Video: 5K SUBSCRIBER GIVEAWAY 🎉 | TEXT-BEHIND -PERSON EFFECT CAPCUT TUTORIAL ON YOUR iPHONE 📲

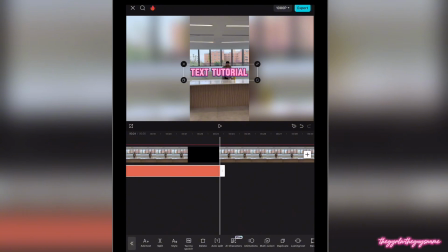And I just want this text to be for the duration of this video. So I'm just dragging, and this next step is going to be crucial.
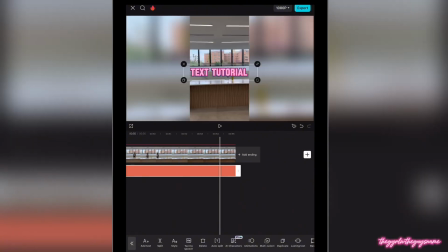So you need to pay attention, Boo Boo Kitties, because it can get a little confusing. So at the top left, you see these two arrows.
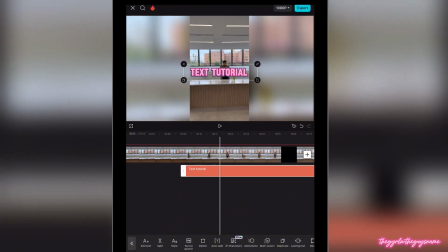We're going to click these arrows
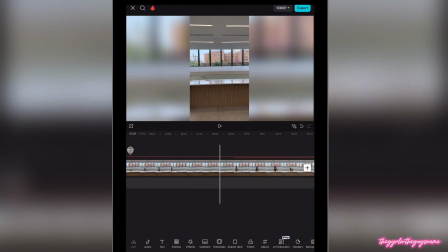down here, click those arrows again, hit edit. And right here, you see that little bubble?
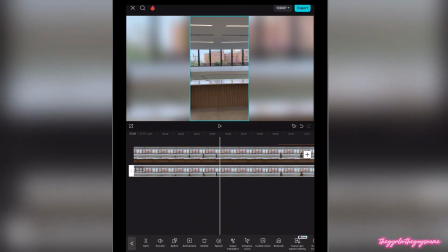I tap the bubble. I tap the clip at the bottom. And I'm going to go to remove BG, remove background, and then you're going to go to auto remove. What this is going to do, Boo Boo Kitties, this is going to remove the background of the clip underneath that's technically laying on top.
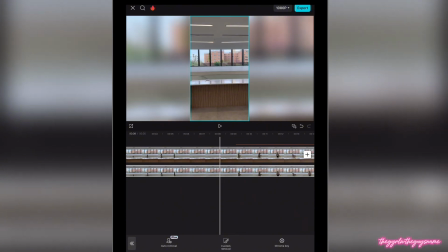Now what we're going to do, Boo Boo Kitties, we're going to go back. We're going to hit these arrows.
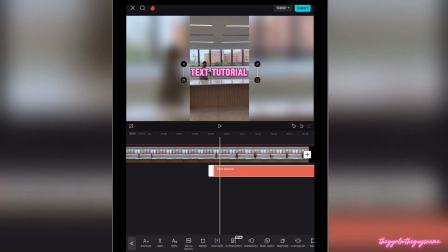You're going to go back again. You're going to go to text, highlight the text, and you're going to swipe over to layers. Okay. And you're going to hit the back arrow to the right, the bottom right.
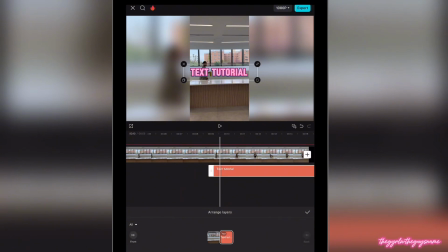We want the text to go behind the second clip that we overlaid, that we removed the background on.
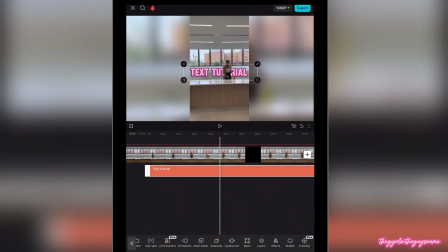Boom. You see how easy that is, kitties? And now to add a little pizzazz, you're going to highlight the text.
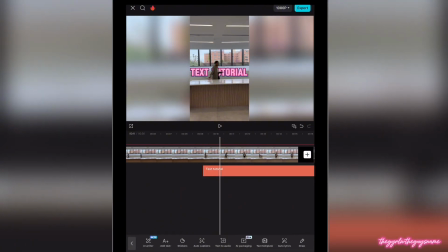You're going to go to animation.
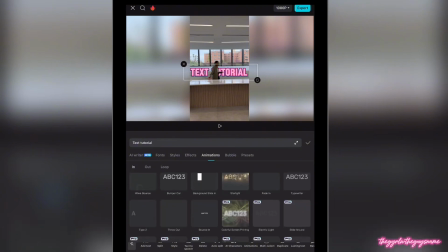And you see right here where it says in, out, and loop. We want this text to enter into the clip sliding to the right because I'm walking into the clip from the right. And I just thought it would be cool for the text to follow the same direction that I'm coming into the clip.
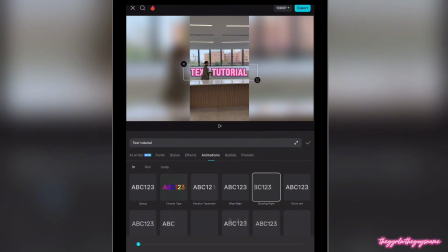So we're going to go to slide right. And then we want this text to exit out of the clip.
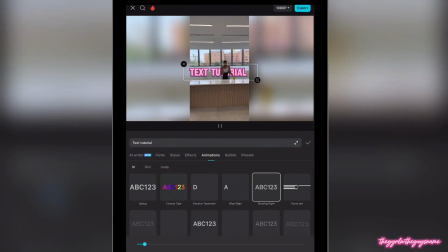So we're going to click out. Just going to double check with that. Change the duration. Boom. Go back to animation. I meant to stay in animation, but I hopped out. So we're going to highlight the text. Go to animation. This time, make sure that you're under out. And then we're going to slide the text to the left since I'm exiting to the left.
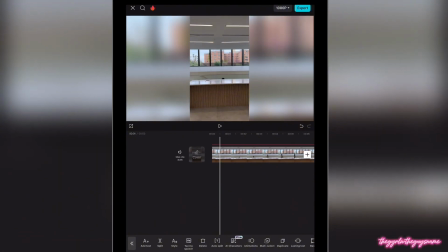So we're going to see how that looks really quickly. Let's just play it from the top.
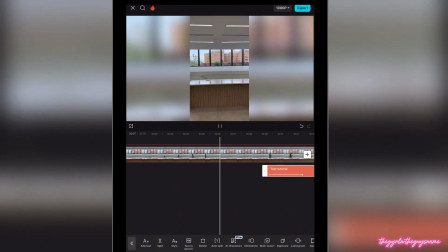And you guys, when I say that, being that I'm a cinematographer and video editor and photographer, you guys, for so many years,
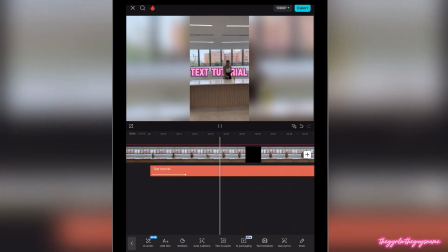when I say that some people overcomplicate how to create these cool effects,
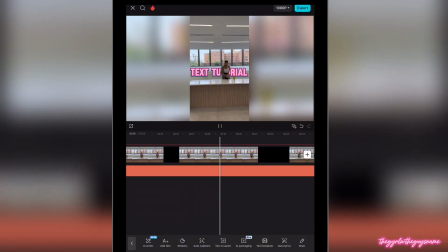and this is why I'm so passionate about showing you how to do so on your pocket camera, boo-boo kitties, because it's so easy.
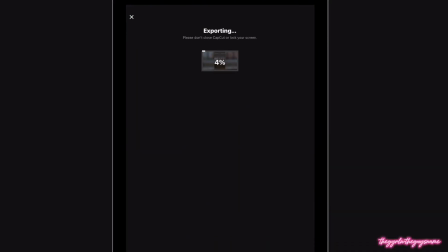It's so easy. So then once you export your video, and I'm going to break down exactly what we just did, because I know that's kind of like, wait, this seems a little confusing because, but the way that I can analyze it and break it down in my head, you guys, I can see an effect and I can be like, okay, I know how to do that.
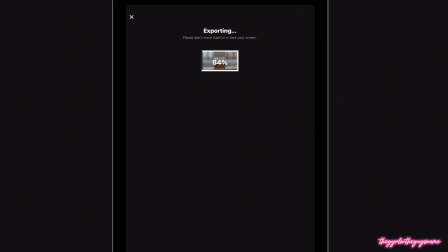Just like how an artist or a clothing designer is like, oh, I know how to create that pleated skirt. Oh, I know how to do this. That's how I am when it comes to editing, you guys. And just keep referring back to my videos.
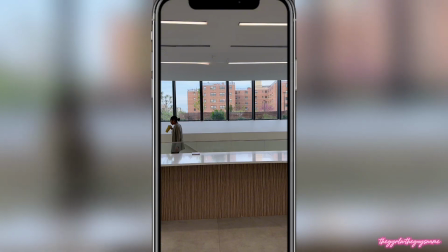And this is the final look, you guys. Again, we added this clip, right? In the timeline, we duplicated the clip.
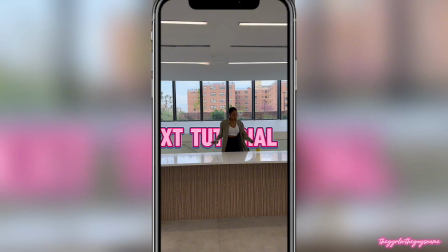The duplicated clip that was behind the first clip, we put it as an overlay so that it's on top.
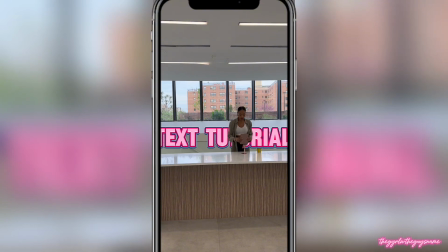We removed the background after adding the text. We removed the background of the overlaid clip that was on top. So the clip on top is actually just your person because we removed the background. The clip behind it is the full original clip. So we had to insert the text in between like a sandwich.
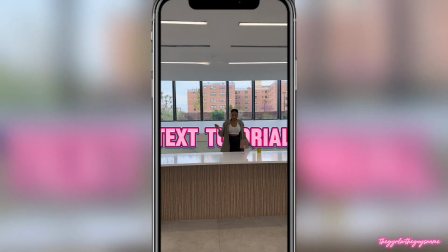And that's when you go to layers, if that makes sense, boo-boo kitties. But again, thank you so much, boo-boo kitties. Please keep in mind that this giveaway, the entering details are from October 25th tonight until Monday is when the giveaway closes at midnight on Monday.
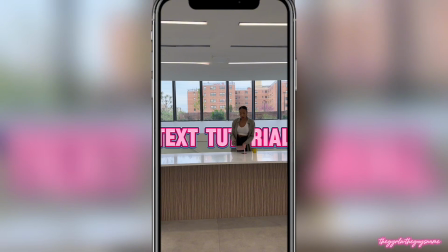I'll be announcing the winner on Tuesday, boo-boo kitties.
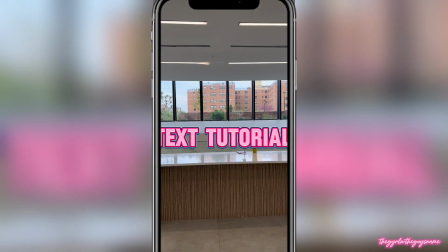Okay, so please make sure that you enter and comment down below done because I want to give back to you guys and thank you so much.